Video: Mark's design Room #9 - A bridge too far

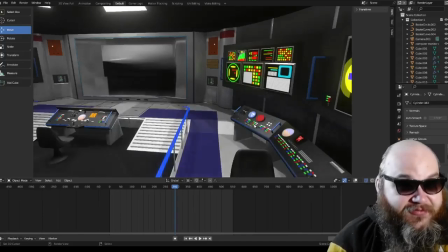[8:17]
As you can see, we're viewing this in rendered view,
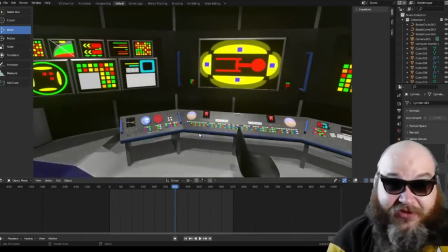[8:20]
and we're able to move around the camera in real time, which would never work in Blender 2.7, even though I do like the old Blender.
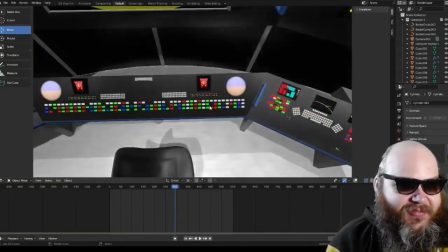[8:30]
Our screensavers here, the United Federation of Planets pennant type thing, displays when there's nothing else to display.
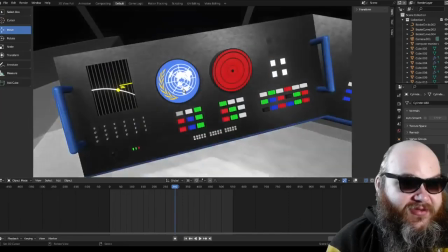[8:36]
Some kind of tactile display, a United Earth flag screen here for our tactical guide.
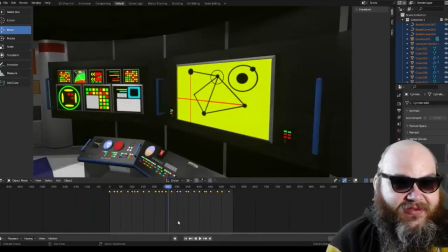[8:42]
These screens randomly changing, and I guess they all mean something. And they're very in keeping with TOS.
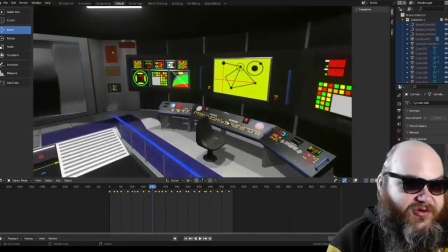[8:49]
You'll notice that as we turn around,
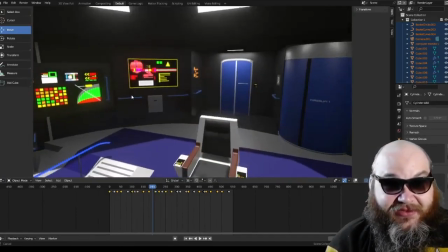[8:53]
things become less detailed because we're not done on that side, because we're not really going to be seeing it that much when we're on the bridge.
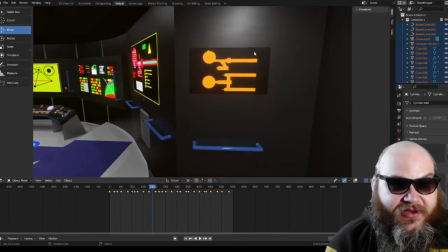[9:00]
Here's our MSD. That's old. This is new. You might remember this from TOS, and I think they brought it forward into TNG with the Galaxy class.
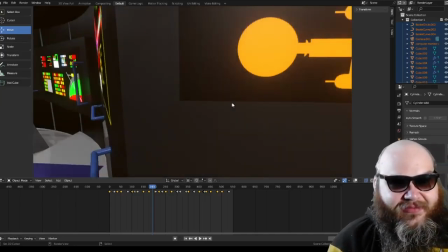[9:08]
Just a random orange on black screen of the ship from two angles.
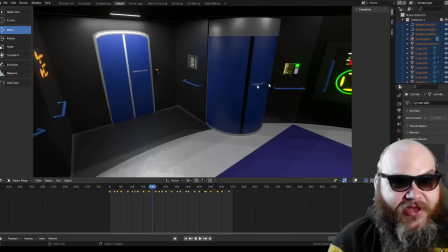[9:15]
Yay. We had it in TOS, and we have it here. I just put in more wall panels, more goes nowhere, does nothing type things.
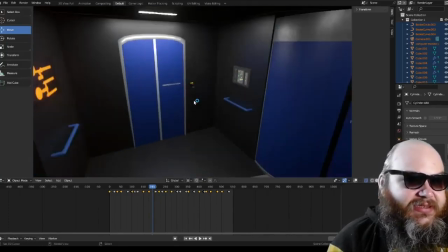[9:24]
Turbolift now says Turbolift 1. Conference room now says conference room.
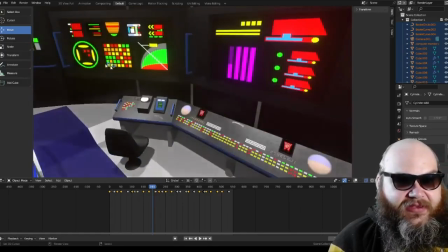[9:30]
That's pretty cool. Again, the other side of the ship is science station, comms.
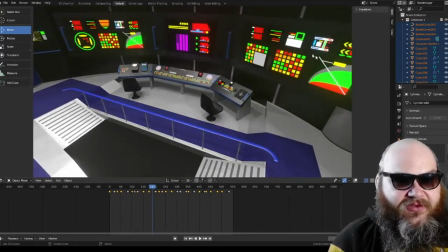[9:35]
They're almost the same, except they have screen updated to keep in line with the other side.
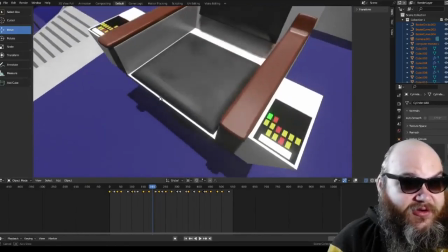[9:40]
The new captain's chair. Check this out. We got the wood. Wood is good, and here it is.
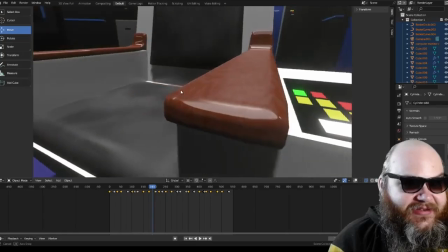[9:46]
And it's like lacquered. See that? Look how cool looking that is. It looks real.
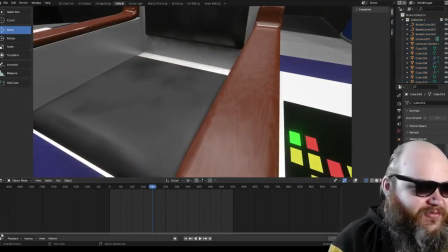[9:51]
Let's check out the node structure for this for a moment. if you are curious and you know how to use nodes.
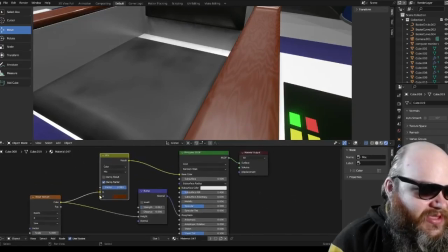[9:57]
This is a wave texture with the color going to A in a mix shader that goes to our base color.
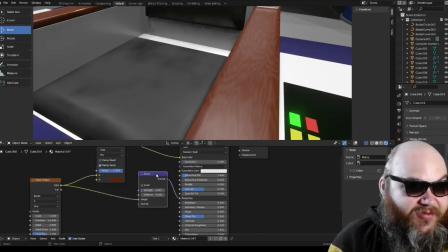[10:07]
And the color from the wave texture goes to the height of a bump map node, which goes to our roughness,
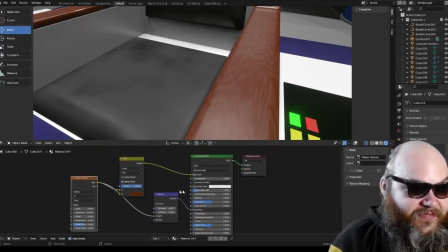[10:14]
with the settings as follows. That's how we did it, and that's the result.
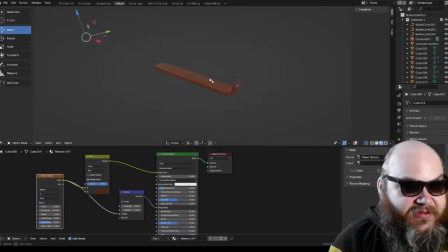[10:23]
It looks just like wood. Let's single it out. Check it.
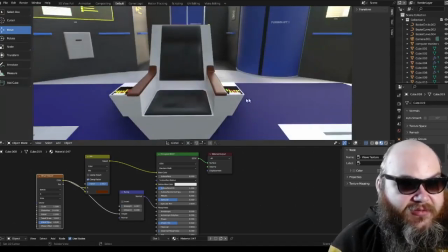[10:32]
And our chair has just been remodeled a bit to be a little bit more in keeping with TOS.
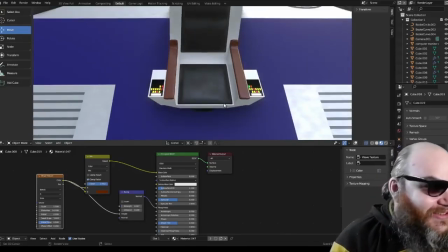[10:38]
Made it a little bit less comfortable looking in keeping with TOS, because some of the things in TOS kind of looked uncomfortable, unorthodox.
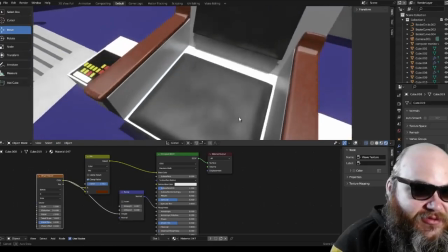[10:46]
Our chair texture now much closer resembles the way that material would appear in reality.
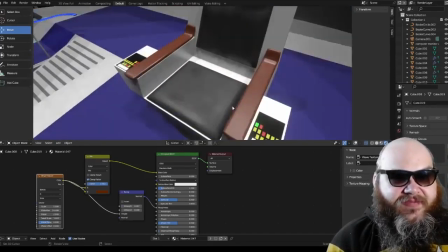[10:53]
Again, all these materials now are more in keeping with reality.
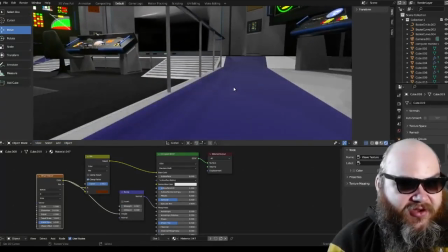[10:59]
This carpet looks kind of like a carpet. It's kind of got dull, it's not super shiny, and there's a very small texture to it if you look closely.
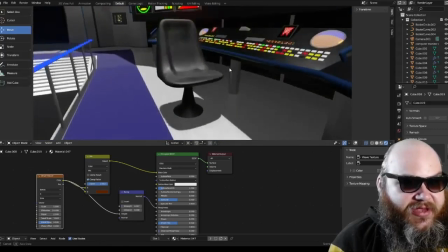[11:07]
The piping here on everything is blue now. Blue, we're using blue as our accent color.
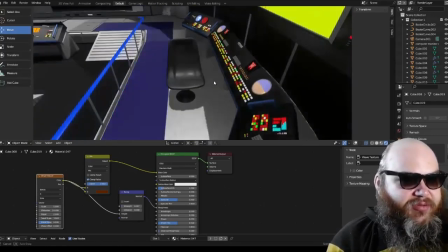[11:13]
This is very silver and blue and black bridge.
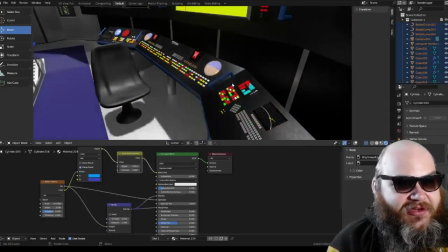[11:19]
Our handholds here, in case of zero gravity or when you just lean on something, are now blue in keeping with the railing.
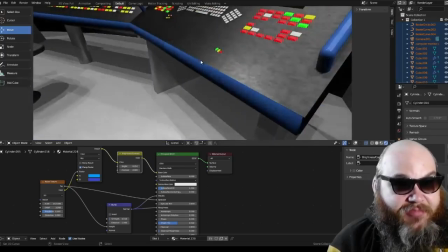[11:27]
The trim on these panels is now blue, so you don't bump up against it so hard and cut into your stomach.
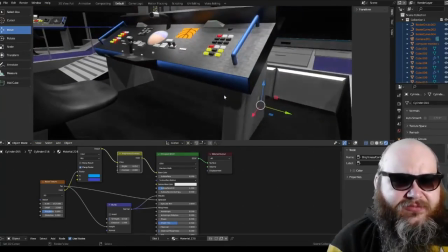[11:34]
Again, this is lifted from TOS. TOS panels often have that red bumper around them.
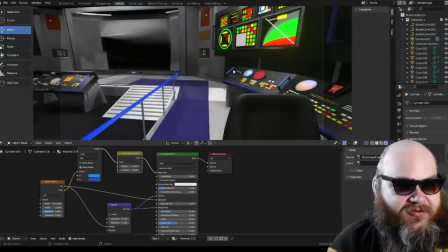[11:41]
We're using blue. And wherever there looked like there was a blandness to a wall, I just broke it down into panels,
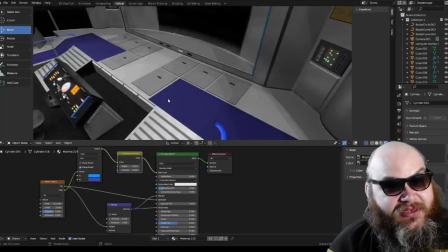[11:48]
which is an age-old trick you do when you have a flat wall and you want to make it look complicated.
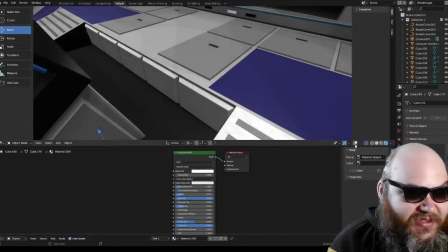[11:53]
Put panels on it. It's easy. Boink.
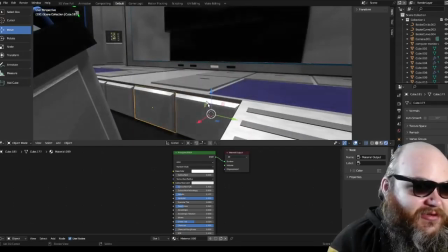[11:59]
I just put these on there and we're good. We're golden. Now it's not so bland.
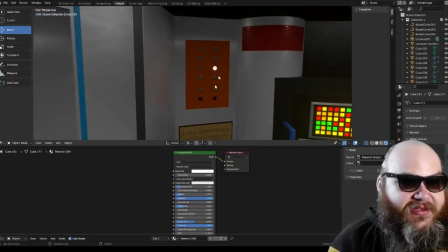[12:06]
These things are taken off TOS. Look at the bridge shots on TOS, you'll see them.